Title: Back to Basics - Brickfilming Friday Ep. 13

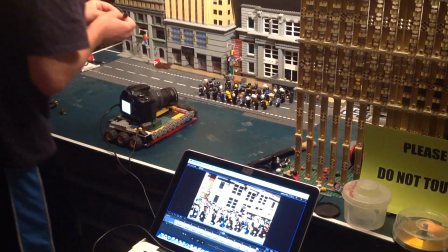And I even considered changing the storyboard setup so that this shot didn't even appear in the movie,
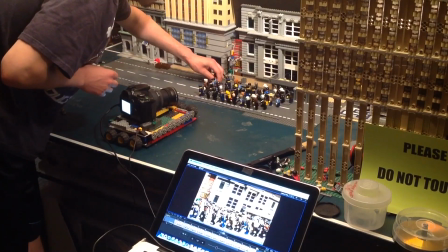but I said, hey, you know what? I've already set it up. It'll be one complicated shot.
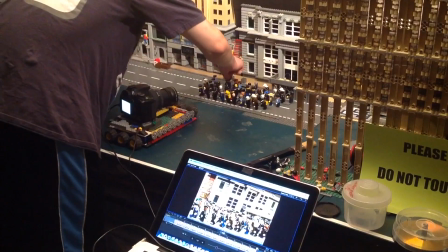It'll take me a few hours, and I'll get it done. Now, what I've also done here, a little magic trick in the back of all these guys,
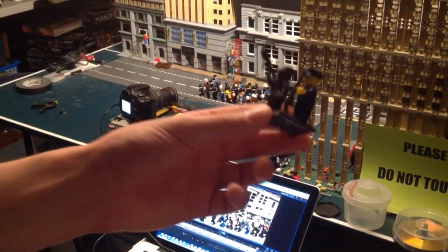what I've done is instead of moving them individually, I've attached them to a single plate.
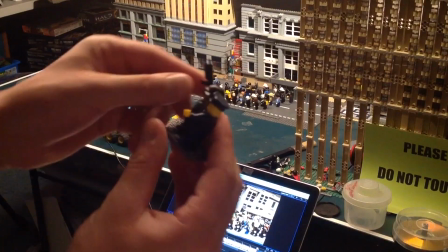And what I do is I just kind of move the gun or their arm a little bit,
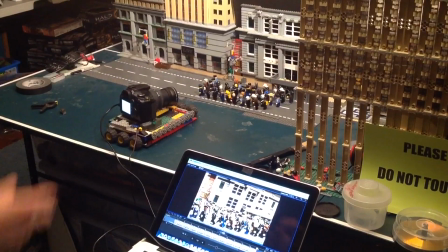maybe make them bob their head, but because the camera can't see past all the guys in the front back here,
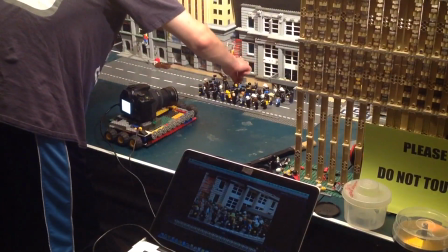it makes the process go much smoother to attach them to plates, and then I just sort of move all of the plates ahead a little bit, and that saves me time, and the process also, it still looks pretty good.
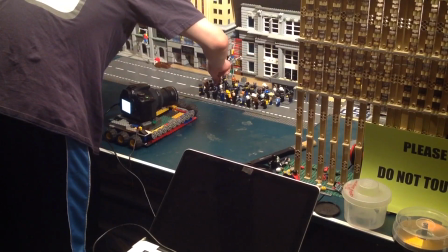Now some of the guys in the back I'm not even moving their legs either.
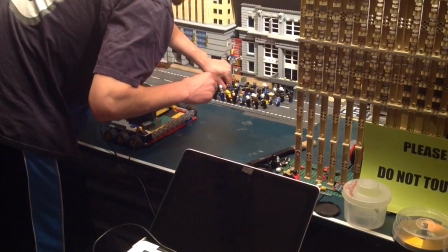I'm just moving them forward a little bit because the camera can't see the legs, and it doesn't make sense to move things that no one's going to see.
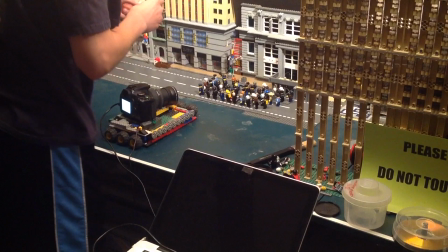So this is definitely a painful process on my lower back.
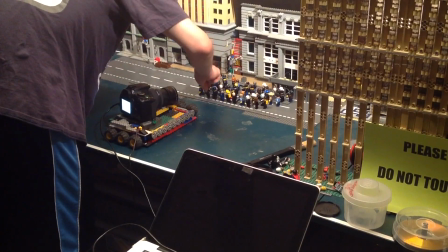My lower back feels it.
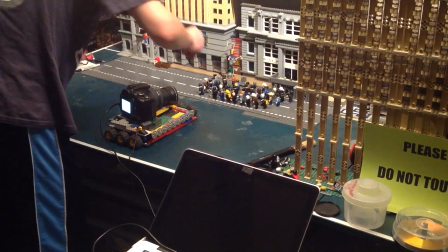I wish I had like a suspending thing, sort of like the dad in Honey, I Shrunk the Kids when he's looking for the kids in the lawnmower.
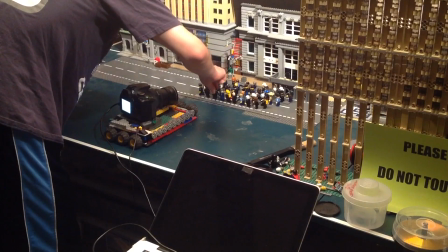I mean on the lawn. Just something to support me.
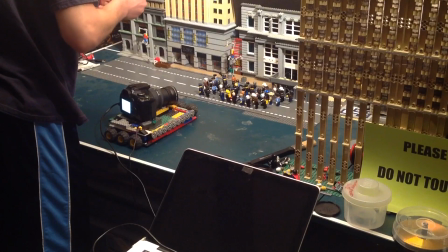Maybe I should get one of those weightlifting belts or something similar.
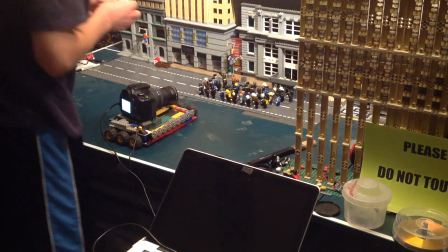Now, because there's so many characters moving at the same time,
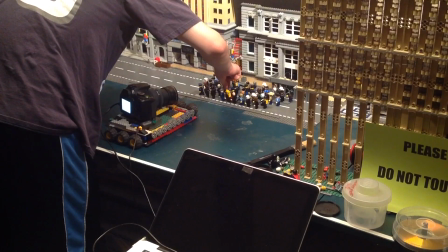some of the movement is a little jittery, but you know, I'm shooting at 12 frames a second, 24 frames per second, and I'm shooting doubles.
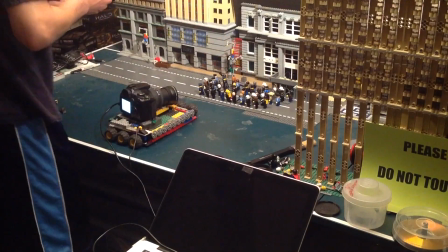So the movement looks good. You know, if I need really slow movement, I go for really slow movement.
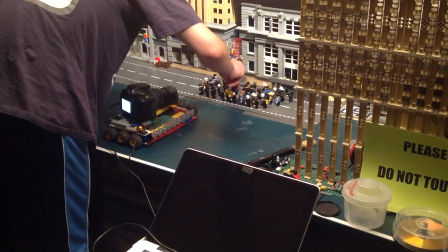But because they're running and it's supposed to be hectic, the shot is only a couple seconds long also.
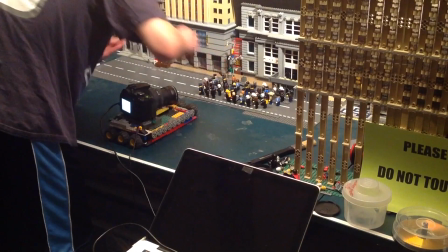It doesn't really make a difference. You get the idea.
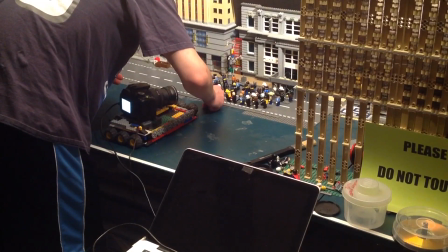It looks hectic and actually looks kind of funny and crazy and adds some bit of,
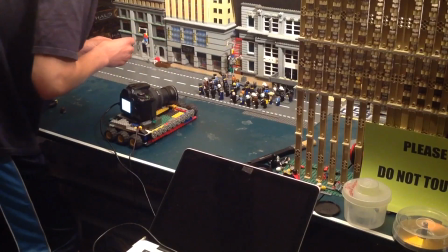I don't know, bit of happiness, joy, whatever you want to call it, a little craziness.
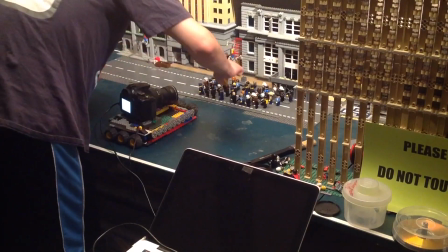Let's see.
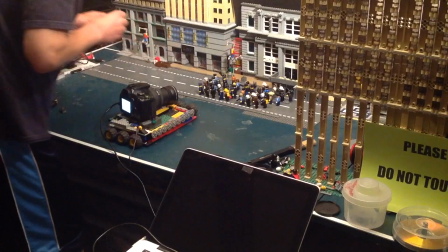Oh, I moved that guy already. Yeah, sometimes I pick him up and I'm like, wait a minute. I did that.
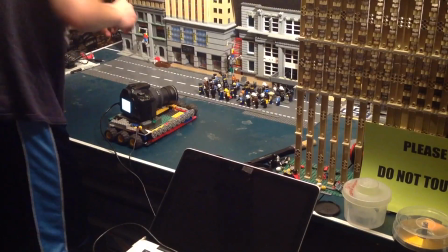Some of this clay appears on the bottoms. That's all right.
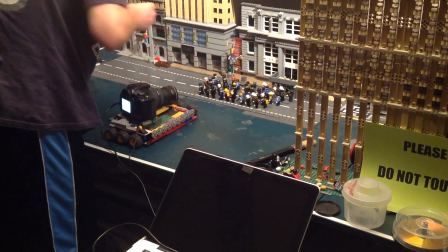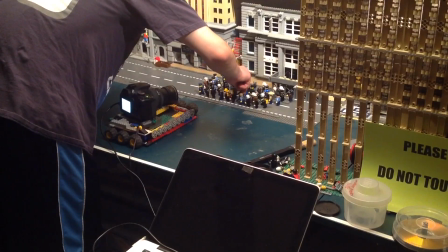I don't know if you're keeping track, but it's taken me a good couple minutes just to complete one shot.
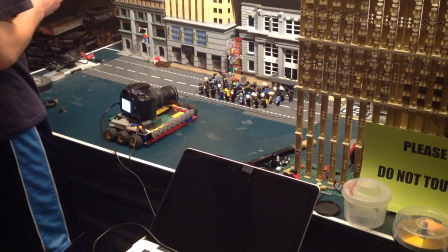And I started here. So they've moved this far since, you know, I started working on it.
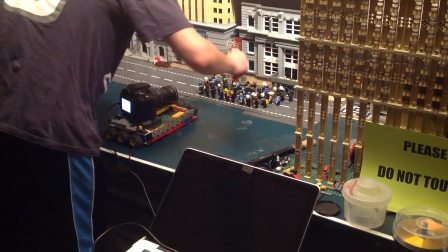And I've had to shut off the camera and, you know,
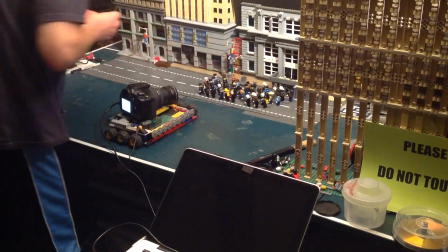do some errands and do other things and go to my part-time job and do other stuff and then come back because it takes so long.
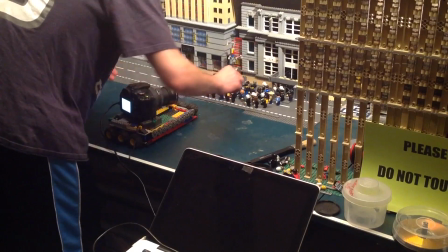But because I have it set up and I have the do not touch sign, it looks exactly the same when I come back to it.
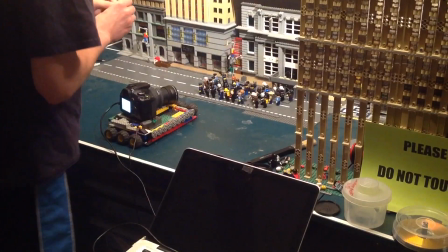So I'm even learning that breaks are important to keeping my mental sanity here.
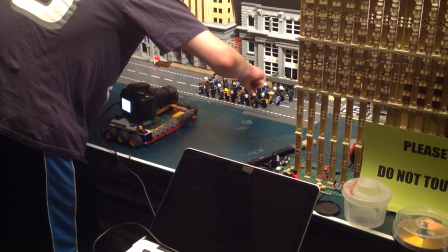Okay. Move all these little guys.
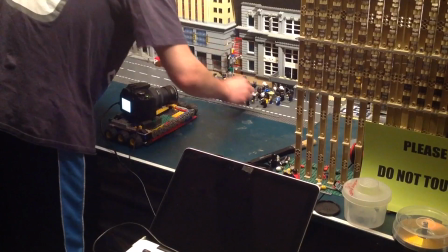What I've also done for this scene is I thought it would be fun to mix up all the colors.
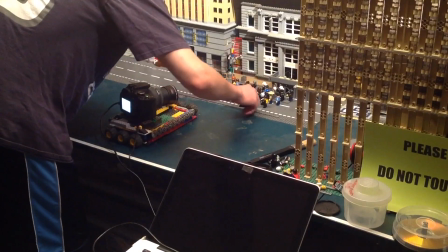So what I have is the traditional Lego yellow on some of their faces, but I also have the tan.
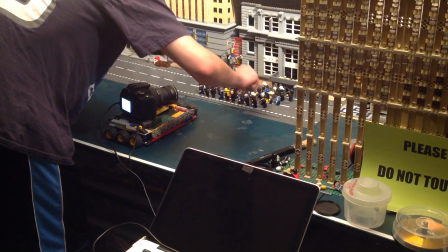Some of them are darker faces. Some of them are, I think there's Harry Potter characters in here somewhere.
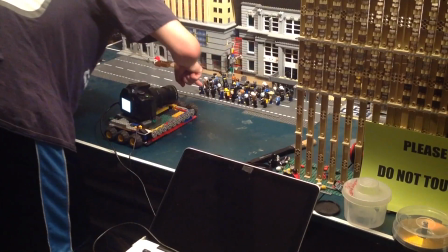We have this guy. I love this guy. This is like a Mr. T character with a mohawk up front.
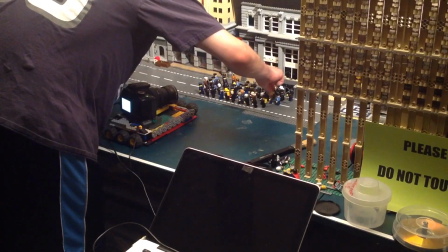He's pretty fun. We got a Canadian Mountie up here.